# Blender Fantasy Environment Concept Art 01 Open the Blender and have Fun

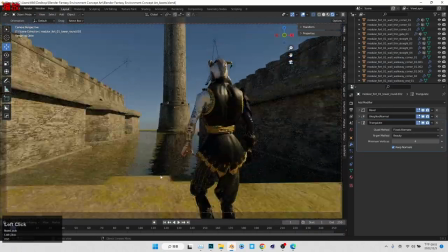so yeah we want this center tower right to giving us some
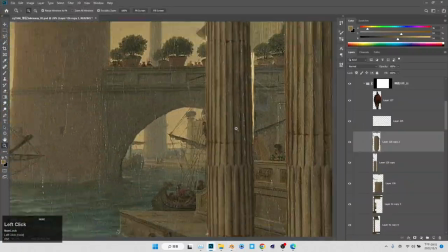kind of central element now all the suddenly we got something to see right
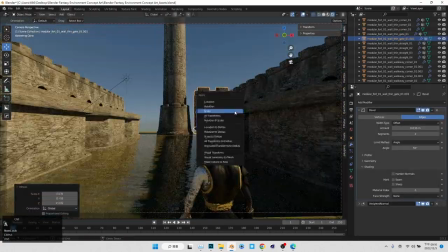we got a very strong perspective guiding our eye to the center and right
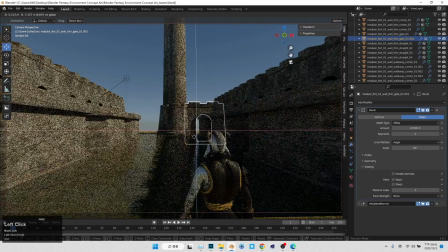now for sure we're creating something in the center and we can we can just
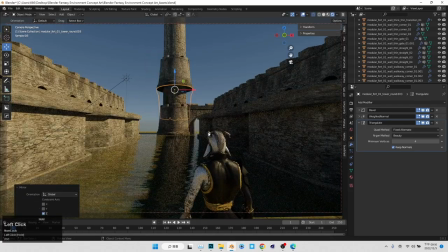see the you know as out of it this tower you know just it's like everything just you know get it together and i we we can feel the the feeling of like oh yeah i know this is what what it is about it's just a conversation leading our eyes to see some kind
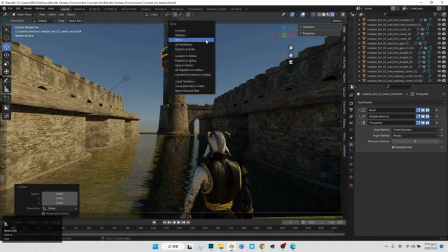of well it's cliche but well at least it's something like some kind of fantasy
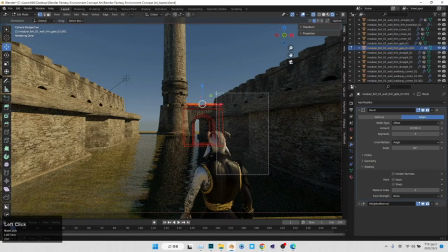tower and this is what i try to do uh tell you and i think
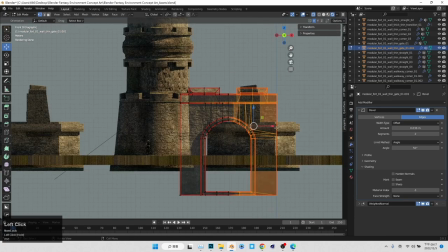It's actually an amazing start point because if later on you want to create something else,
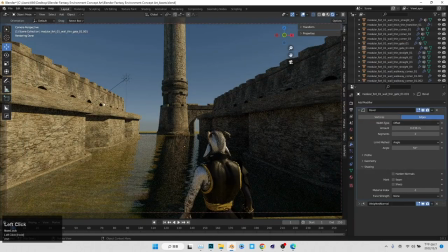more epic stuff, you can totally do it. And actually, I'm going to continue to push this conversation, to push this environment.
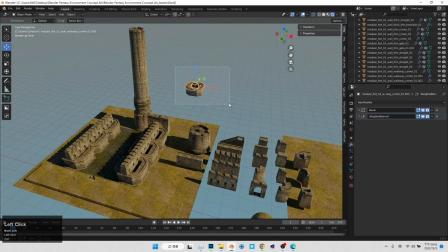And yeah, as you can see, we start with a model from PolyHeaven.
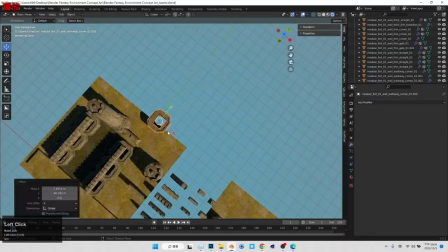Now we kind of creating something a bit unique But of course it's not
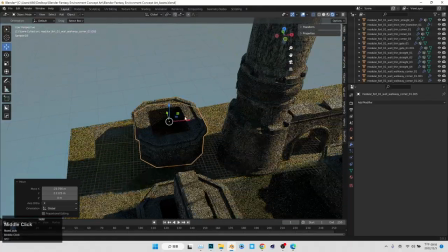entirely different from our previous kit But it is a new language
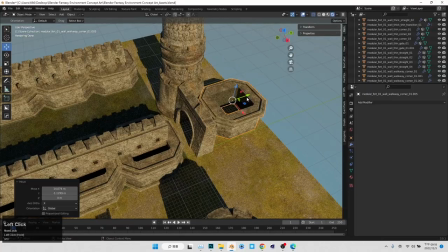Or you can say new words To adding on
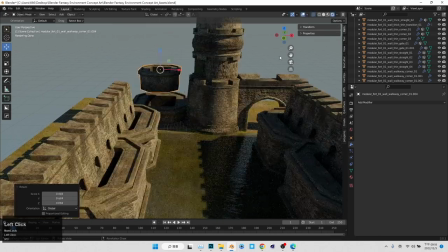our visual vocabulary You see you can use it on a variety of different places You can create a tower
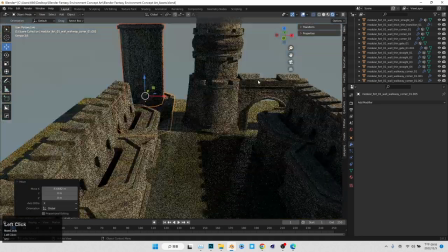Right, this looks a very strong tower With bevel and you know, a chainfo
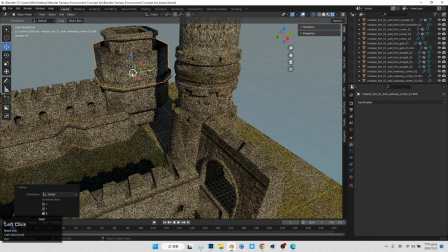so um it is just something really really fun you can you know you can just follow this uh
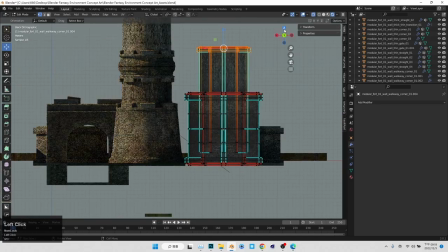this this process and start generating your own idea and
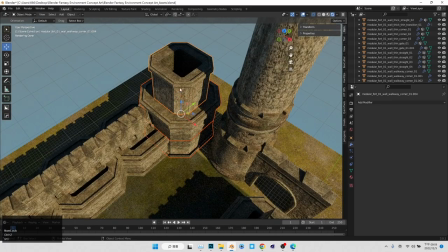yeah but of course i didn't put in too much time to
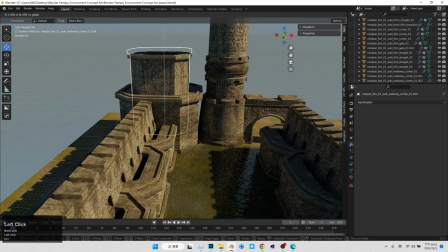create a new element i was uh to me it's like this process is uh
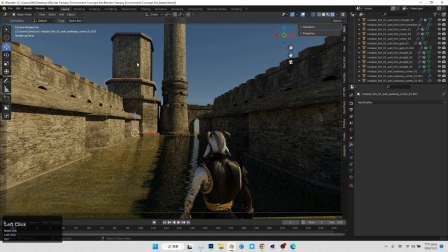more about think about or approach our concept design from a
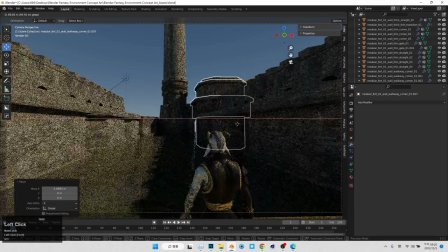2d to the composition point of view but of course it is 3d environment so we can actually think about some of the 3d things
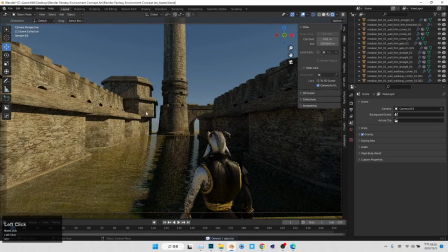you know a bit because uh if because you know if this this you can think about we are creating a stage for our show or our video game if it is
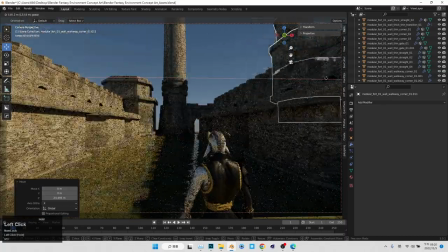video game it could be level right so um you can think about you know
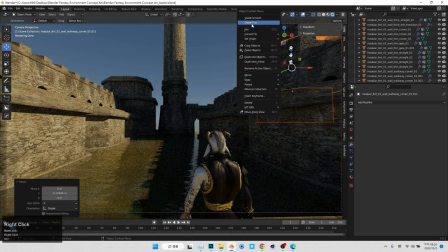how players are going to walk when what's their feeling of when they first look this environment and we want to continue using perspective guiding our eyes so you know by repetition and tweak them along along with the y-axis we get start to get a sense of you know that we can feel
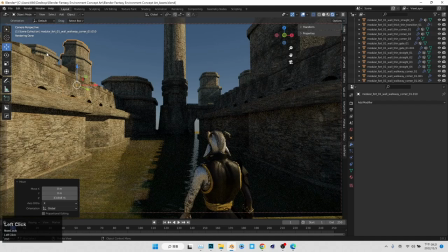like oh man this structure they are very big in the foreground but when we push then
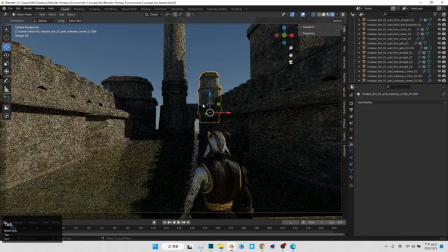along with the y axis we can feel there's a
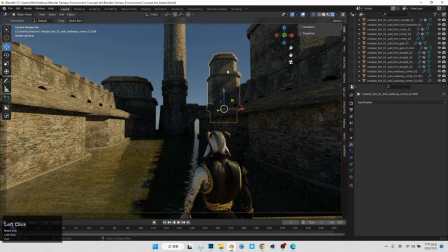lot more space behind it and you know this is very important and very uh
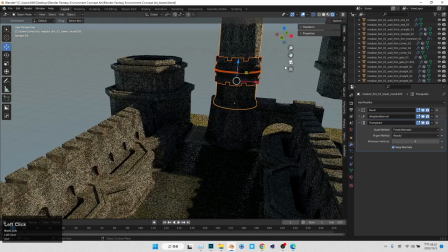a practical practical way to creating our composition which is just by repeating
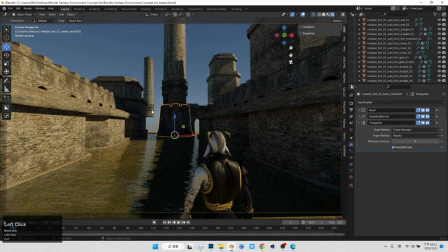the element especially in 3d we can you know we don't we can
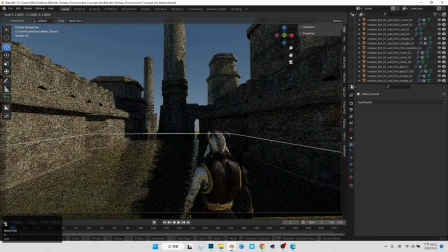not we didn't we can just kind of ignore a lot of tricky
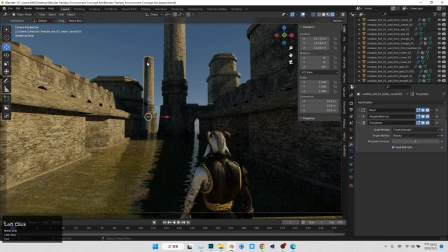stuff for example like perspective right if you are drawing you kind of need to be aware of perspective uh and you know those things actually going to cost a lot of your energy and now we can just you know focus on basically just moving things around until it looks like though
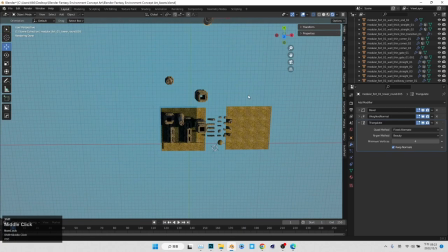that's basically uh what i really enjoy you know by this process
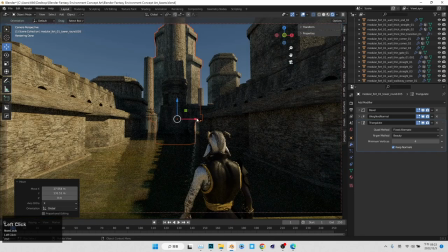i get something very interesting very soon and as you can see i zone i will not zone i